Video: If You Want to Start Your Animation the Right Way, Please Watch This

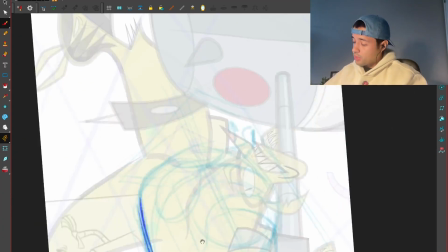33:14 And I'm trying to make my lines as simple as possible. Something like this.
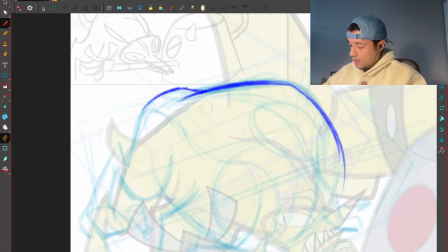33:21 Boom and boom. And then here we're going down.
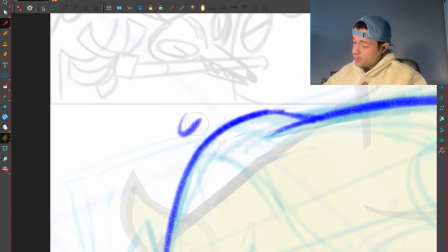33:25 I can one line this into a C curve. See, this is a C curve. Here I can overlap this line this way.
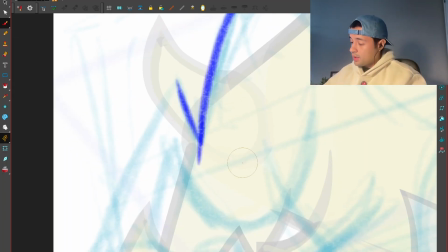33:32 This line will go that way. And here I taper in this shape towards this side.
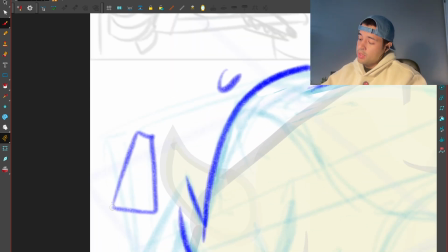33:37 I'm always tapering. This is something that I'm sharing many times before, and I love this concept of the volcano.
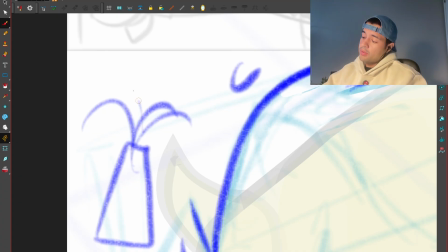33:42 So look at the lava going out of this volcano, super, super dynamic.
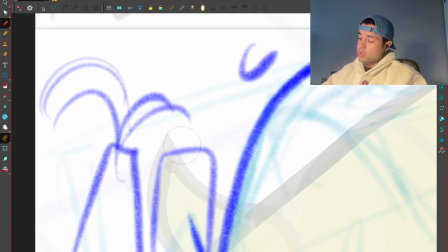33:45 Instead of doing this volcano that will look super dumb, and the lava will go in a super dumb way.
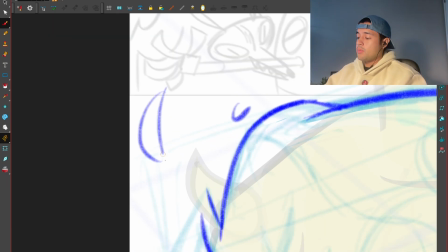33:51 So when I'm trying to design shapes, I'm trying to design these tapered shapes towards one side, and that will make all my shapes feel dynamic.
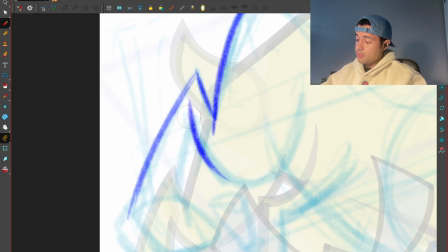33:58 So that's the secret to create dynamic shapes. So look at that, boom.
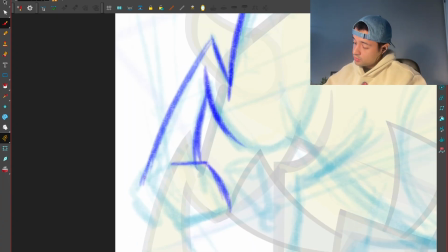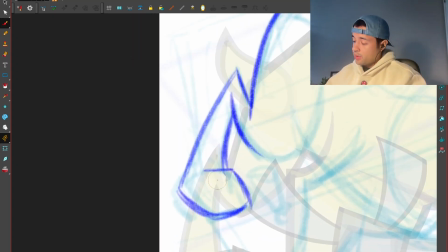34:07 Look at that, boom. We have there, and here we can have food,
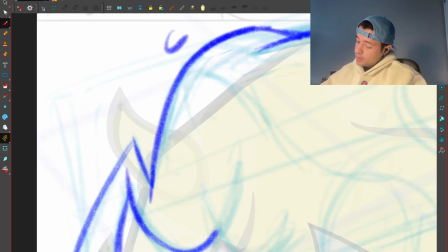34:15 something like that. And here we're having this leg going that way, boom.
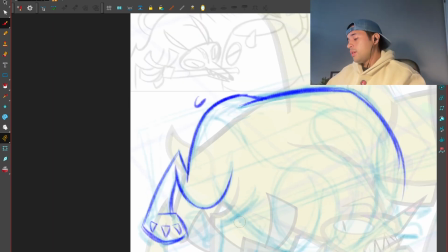34:22 We're having this leg going that way, a little bit dumb. There you go.
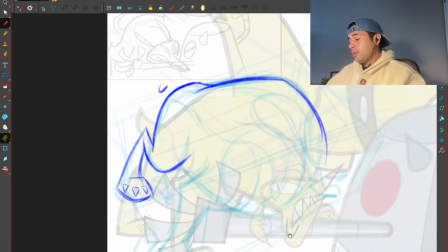34:27 See how I open this line, and that now it looks more dynamic.
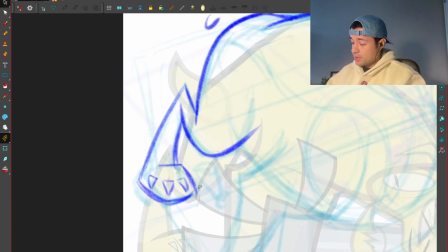34:33 Boom. Awesome. Now it doesn't feel grounded. This food, so that's something that I'm going to fix right now. Move it a little bit that way.
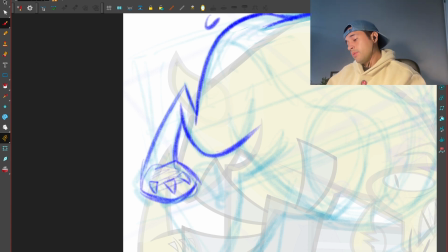34:45 Now it feels grounded because I'm trying to see how the plant of the food will be in this ground like that.
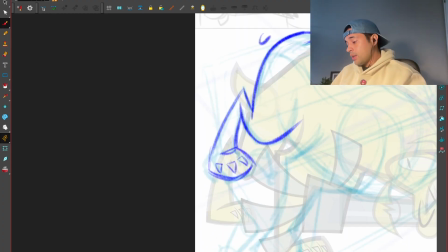34:53 But now it feels beautiful. Awesome, I like this. Well, there you go.
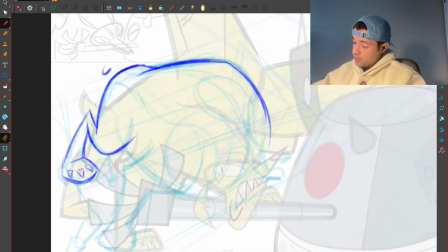34:58 And then here the other part of the body, something like that.
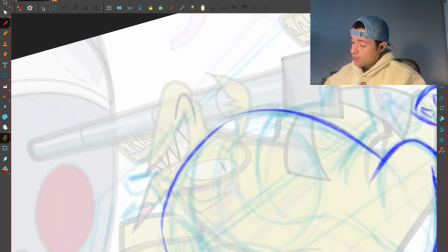35:05 There you go. And here we're having something like this. Boom.
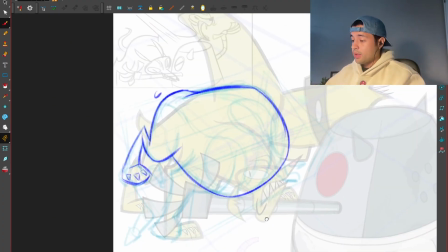35:11 Awesome. Here we're having the leg.
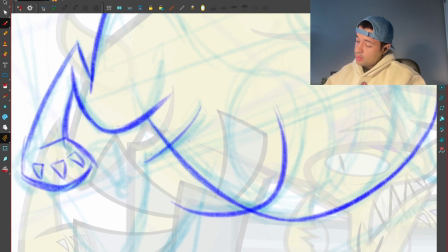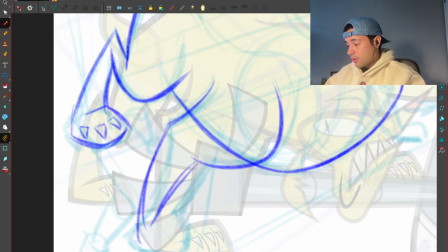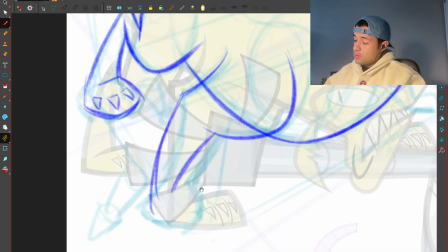35:23 I want to change this into be in this direction.
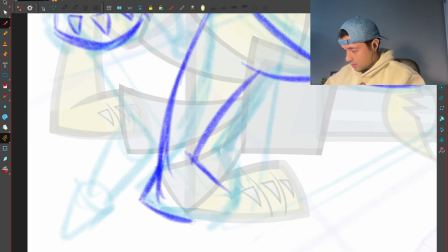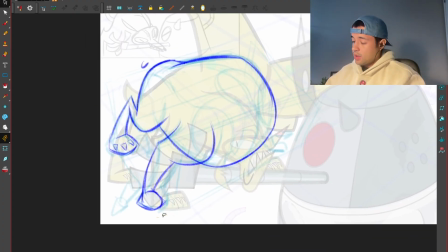35:39 I'm going to design that better later. I want to move this a little bit towards the inside, something like that.
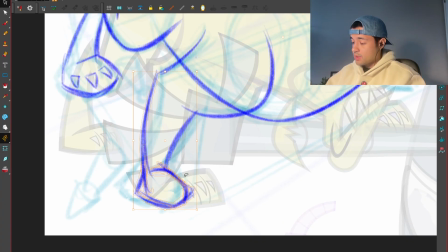35:46 Boom, I feel like the leg is not grounded. This is looking towards that side, so that's something that I can fix just by rotating this thing like that.
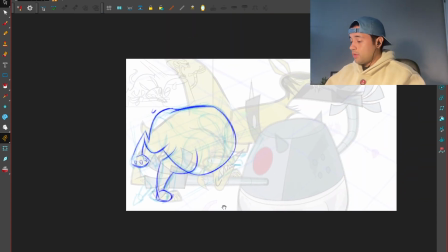35:55 Awesome. There you go. And the other one here,
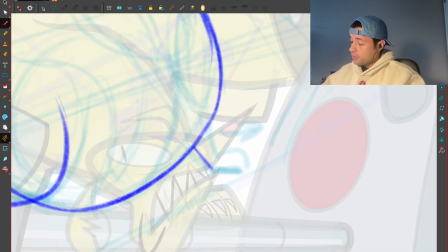36:01 will be something like that only.
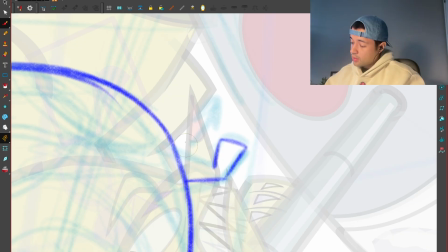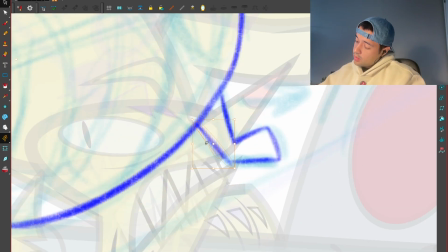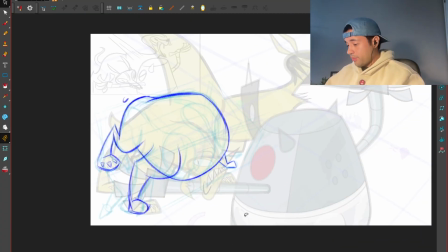36:13 There you go. So now we have the body of the character there, the tail.
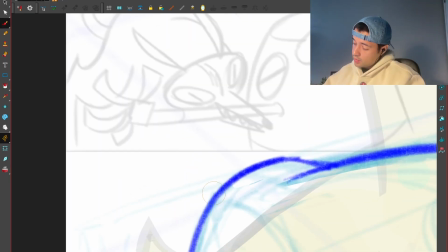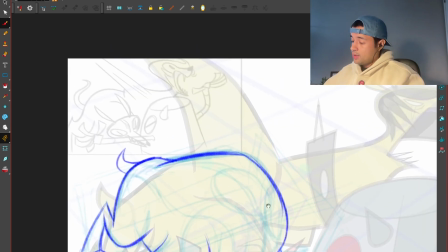36:26 Into something like that. Awesome. Now the neck of the character, this top part will be around here.
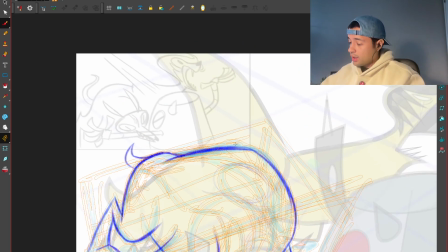36:33 So I can do something like that. I like all the stuff that I did here. Like, look at that overlapping lines.
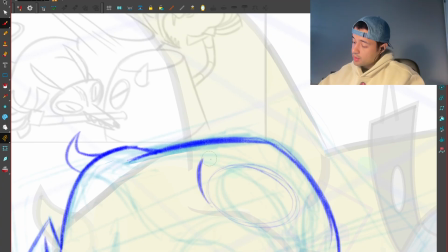36:39 So that's something that I'm going to do here too.
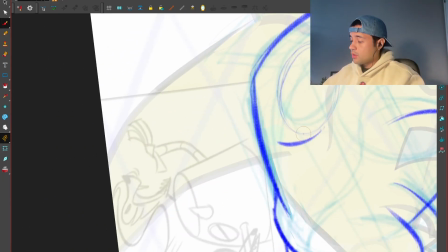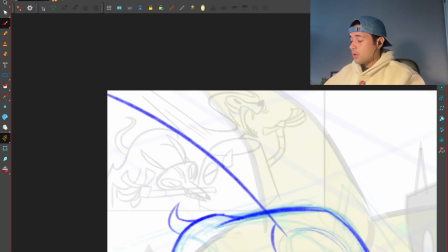36:48 Even dragging a bit more like that way.
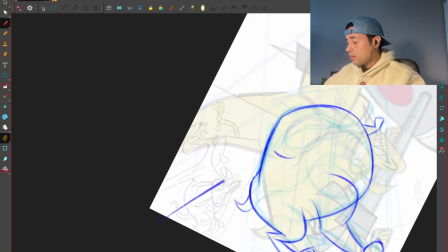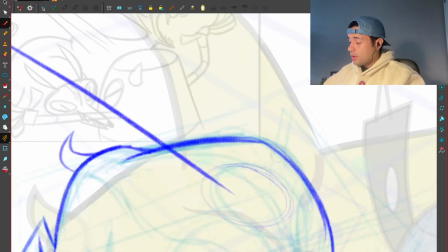36:56 Boom. Something like that. Haha, there you go.
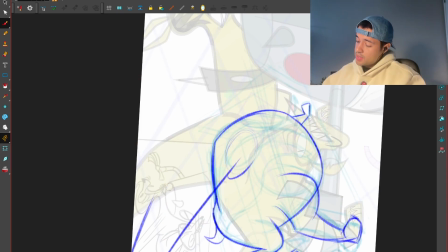37:02 And then here, tapering towards this side, and then the neck could be something like this.
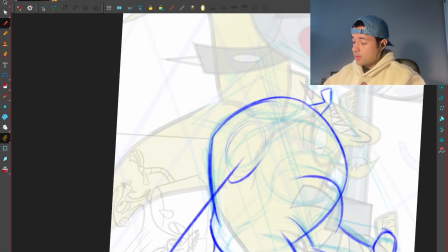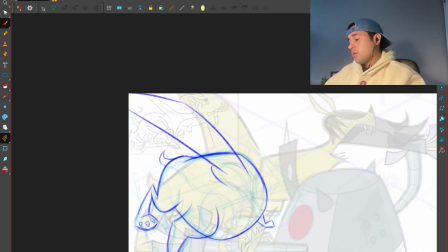37:13 Yeah.
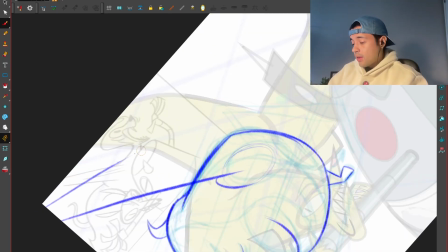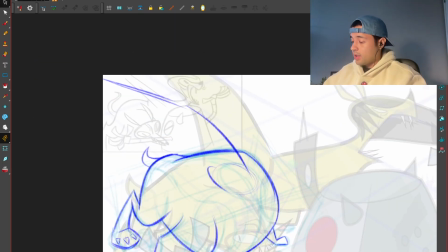37:19 There you go, something like that. So I will not like the straight line there.